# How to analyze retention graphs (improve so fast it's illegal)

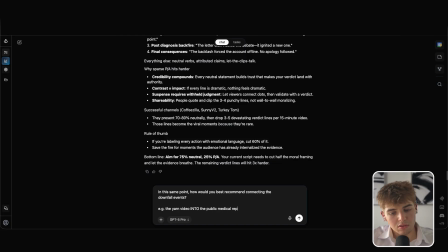[20:40]
Like the Jan video into the public medical report into the sister comes out with truth. It's often much easier to go but and therefore, but how do you successfully connect the and thens without making them feel like and thens?
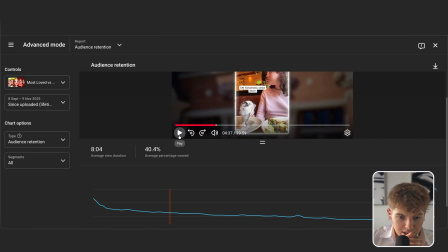[20:57] So 439,503. Okay, so that was it gets. I'd like to see you try.
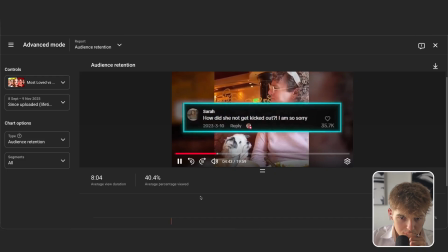[21:03] Even though the video initially earned Lily waves of support, many sharp-eyed viewers noticed something strange. The video...
Yeah, this is good. This is already like, this is following what we just spoke about, where it's saying,
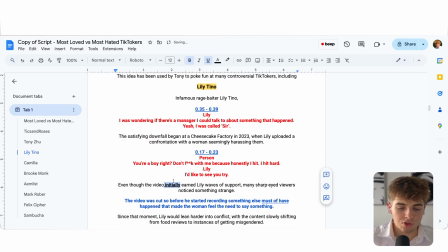[21:19]
even though the video initially, but interaction, so this is like an open loop, so it's like, oh, something's gonna be up.
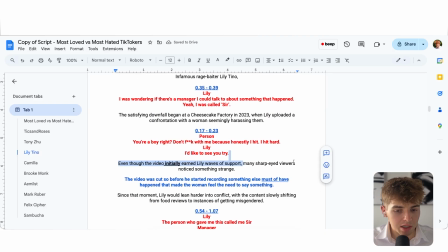[21:25]
And then many sharp-eyed viewers noticed something strange. It's still not antagonist language, but it's kind of giving it in a good way because it's mystery inducing. It's like, what's strange? Like, what did they notice? And like, I want to know what is happening.
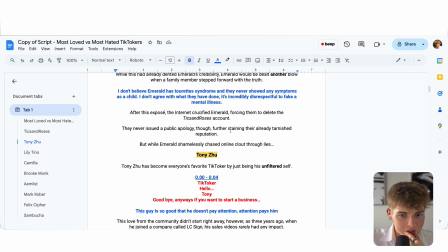[21:39]
Potentially, we should have shown some of the video here instead of just going immediately into the comment. So it would be the same as here, where it is clip into a comment without any connection.
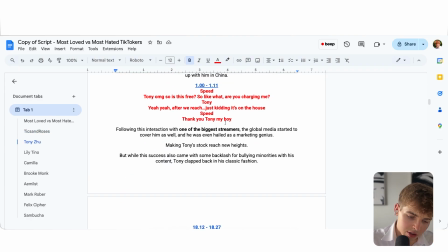[21:51]
I think the clip to comment connections aren't often too good. They should mostly be elaborative, so it should be giving important context that the viewer otherwise wouldn't have.
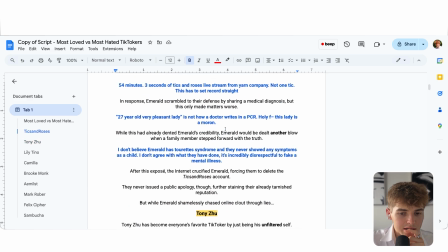[22:00]
But if it doesn't need to be, I think it should be cut. So here we should have played the video.
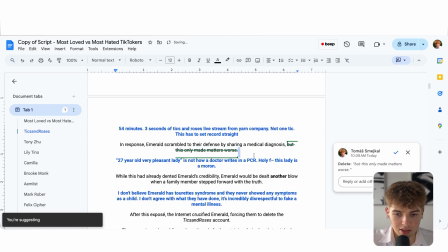[22:05]
So I think we should have done like deleted this, instead play video and then have this.
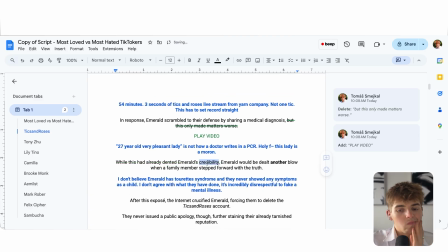[22:10]
Yeah, this potentially could have been deleted. Okay, this would need to be reworded, right? Because now it's kind of making it obvious, because this is kind of, well, this had already dented, and it's kind of giving it obvious that it's going to be continuing the downfall and not giving the chance. Well, this had already dented Emerald's credibility. Would be dealt another blow. Dented.
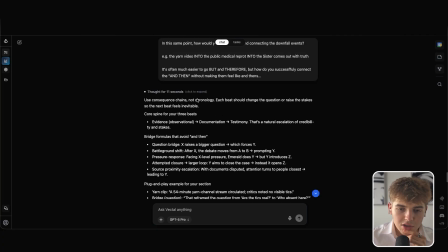[22:30]
Okay, let's go. Use consequences, change the chronology. Each beat should change the question, raise the stakes.
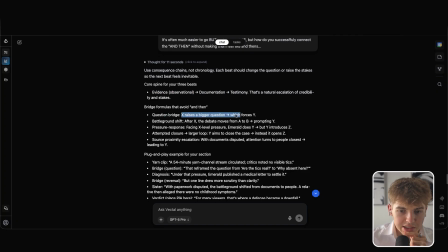[22:35]
Evidence, don't encourage testimony that's natural of credibility and stakes. Question which X days which forces Y. After X, the debate moves from A prompting Y. Pressure response. Yeah, okay, that's a good idea. One thing with AI, which is super important, when you do use it, make sure to think what it says, if it makes sense.
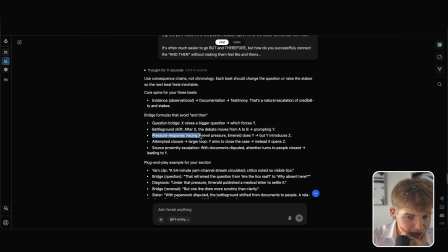[22:50]
But here, what I'm thinking is like the pressure response, or like a larger loop, attempted closure.
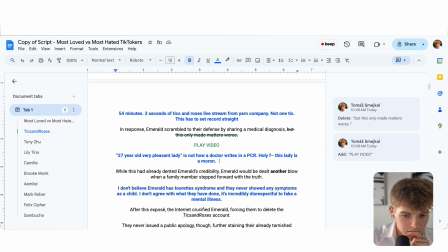[22:55]
And so it could be, yeah, okay, this is good.
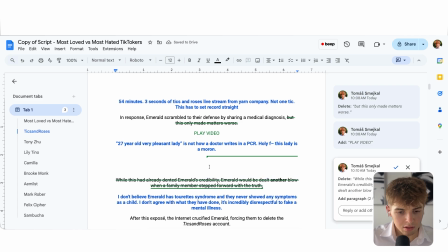[22:59]
Instead of this, it should have been, but something like, but this. Okay, I'm gonna, in the meantime, ask. Okay, great.
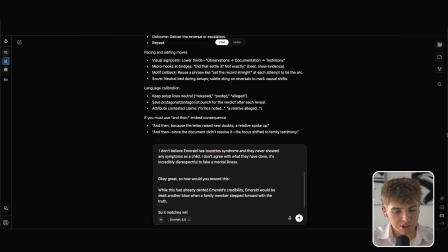[23:08]
So how would you reword this so it matches what you said and makes a good connection?
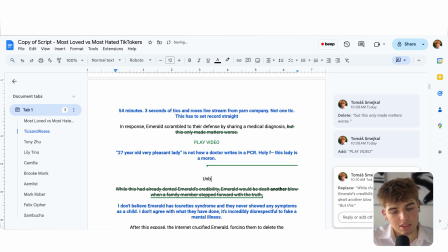[23:16]
In the meantime, I'm gonna try to do it myself. Like something unbeknownst, I don't know, this is shit. Beknownst to Emerald, however, this is still spoiling a bit. This medical report only opened even more questions,
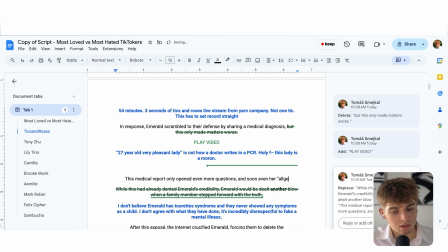[23:28]
and soon even her sister and even her alleged sister chimed in with her POV. Like something like this, because now, yeah, it just feels like it's kind of giving a but without a and then.
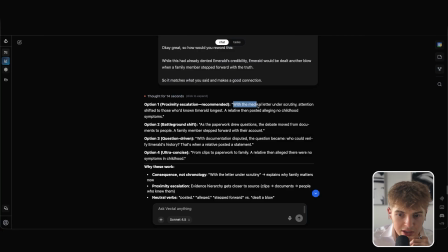[23:42]
This is great. This is a good progress. With the medical and scrutiny, yeah, proximity escalation. With the medical and the scrutiny, attention shifted to those who know Emerald longest, rather than posted alleging no childhood symptoms. As the paper drew questions, the debate moved from documents to people. And this is shit. With the documentation disputed, the question became who could verify Emerald's story.
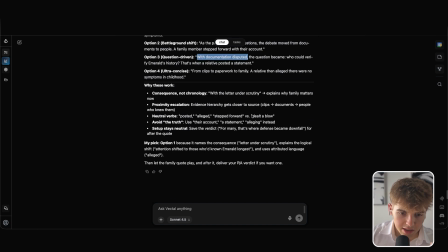[24:01]
From clips to paper. Okay, all of these are shit, but they are in the right direction. Yeah, I like alleged because it's misleading in a good way. I like the basis, but I think all of these feel a bit too rough / forced.
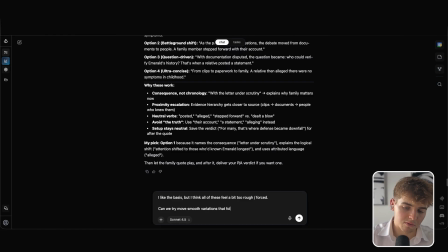[24:16]
Can we try more smooth variations that follow the script language up until then?
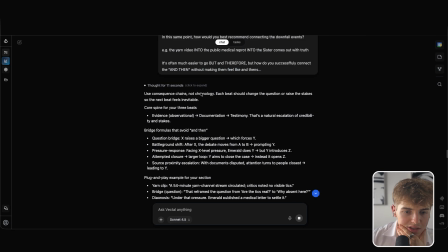[24:22]
In the meantime, I can also read the rest. Plug and play for the section. Okay, this Bridge.
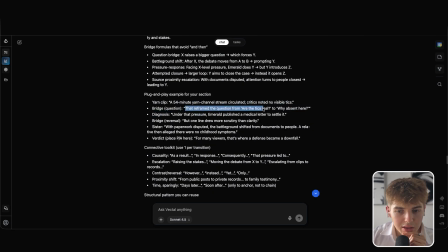[24:27]
That reframed the question from Arthur takes real to why absent here. Diagnosis: under that pressure, Emerald published a medical editor satellite, but one line drew more scrutiny than clarity. With paper disputed, the battleground shifted from documents to people. Verdict: connective toolkit uses one casualty.
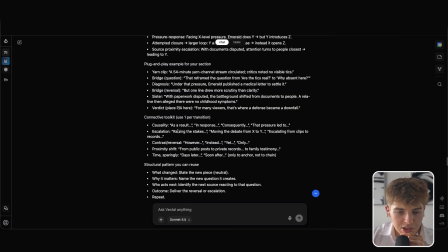[24:43]
As a result, in response, consequently, the pressure led to escalation, raising the stakes. Contrast, however, proximity shift.
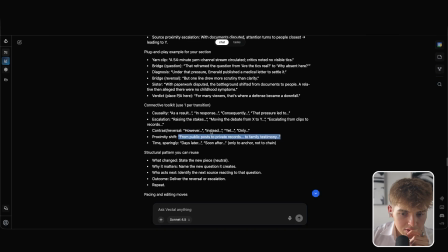[24:48]
Days later, soon after.